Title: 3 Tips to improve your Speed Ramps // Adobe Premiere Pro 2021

What's up everyone, welcome back to a brand new video and today I'm going to show you three of my top used tips that you can use to improve your speed ramps. Tip number one is adding sound design. Instead of just letting a speed ramp occur, add some additional sound effects to it.
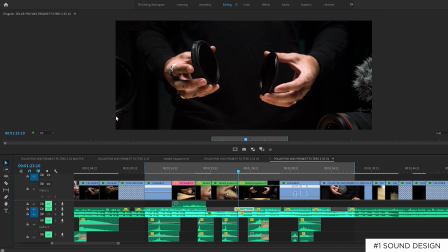(0:14)
Take this example from the PolarPro V&D video I edited. Here it is without sound effects
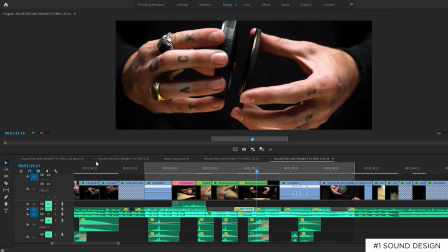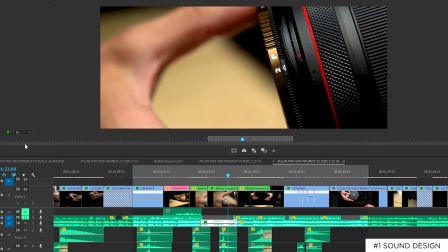(0:23)
and then here it is with sound effects. All I did was add two layers of sound design which exaggerates the Defender case being put onto the filter. The same can be shown with the next segment showing the haptic feedback.
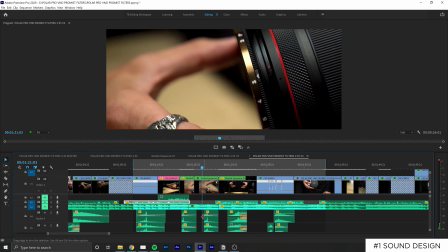(0:42)
To emphasize each stop in the V&D, I speed ramped it to the beat of the song and changed the scale to zoom in when the V&D was turned.
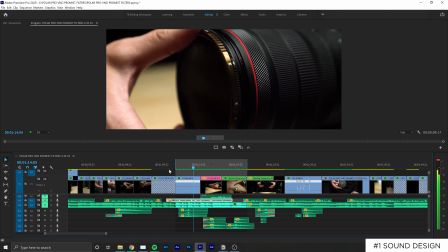(0:50)
I then added a clicking sound effect and slowed it down to amplify the haptic feedback. Tip number two is speed ramping to change the pace.
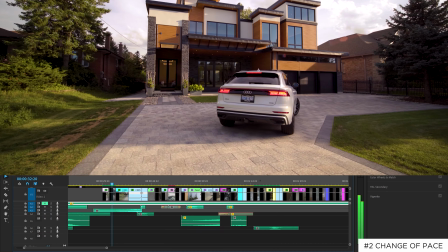(1:04)
An easy way to change the pace of your video is by speed ramping at the start or mid sections of a clip.
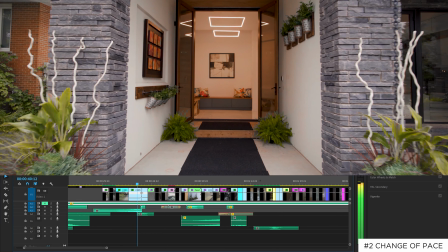(1:10)
I often do this with real estate edits to bring the viewer into the house or introduce new rooms to grab the viewer's attention further. To do this right when shooting, you should always keep a mental note of the shots that work well with a speed ramp.
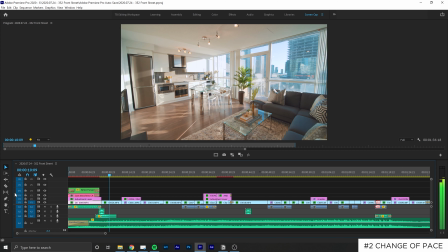(1:23)
So if there's a long entrance or a hallway, I can film that entire movement and visually take note of my start and end points. Some other ways is ramping on the beat of the song. I do this as an alternative to cutting on the beat. I find in some cases, if you have a really epic cinematic song,
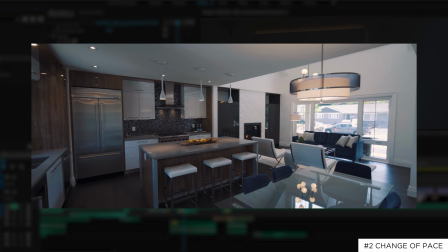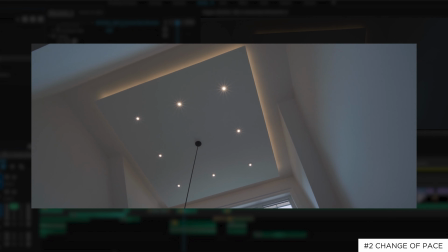(1:47)
ramping like this can add another level of intensity and assignment to your video.
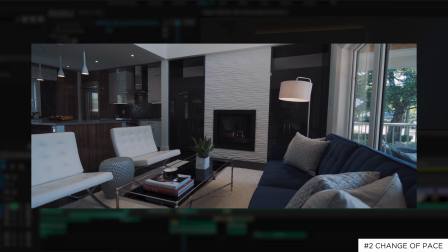(1:51)
But sometimes if you run into using this too much and it's overused, in my eyes, will make the video you're creating not as engaging, but more of an entertainment type of video than something that really shares a story and evokes a real purpose. Number three is a short and easy one, and that is making your speed ramps ultra smooth.
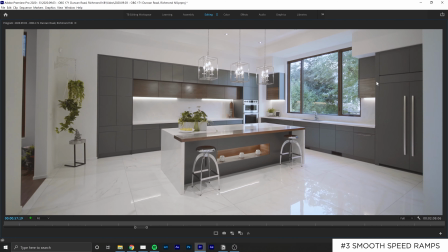(2:10)
So you can do this by nesting your clips. So for example, if you have a clip where you have speed ramped, you can nest it by right clicking on it and hitting nest.
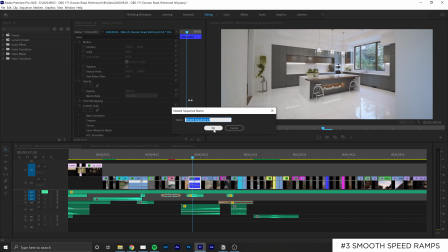(2:20)
So essentially what you're doing here is merging any effects that you had on that layer into a fresh new clip. So once done so, you can add the warp stabilization onto that clip and it will smoothen out any jitters that you may have. When doing this, sometimes we'll run into problems where the clip will have sort of like a jello type effect to it. So to reduce this, you can try changing the stabilization amount to values between like one and 10. From there, your video clip should look much cleaner. Remember to speed ramp with a purpose. Don't just do it because it looks cool, which the majority of the internet does.
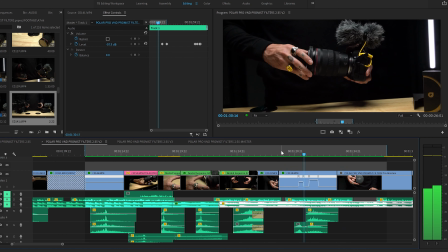(2:50)
You should always be able to explain the why to almost every edit that you make while creating a video. If you guys are interested in my video editing build that I recently put out on my YouTube channel, go check it out right here. It's pretty dope video. Spent a lot of time on it and I dive into what parts are necessary when it comes to a video editing build. Thanks guys so much for watching this video. If you enjoyed it, hit that like button down below. Subscribe if you're new. My name is Trevor and I'll see you guys in the next one.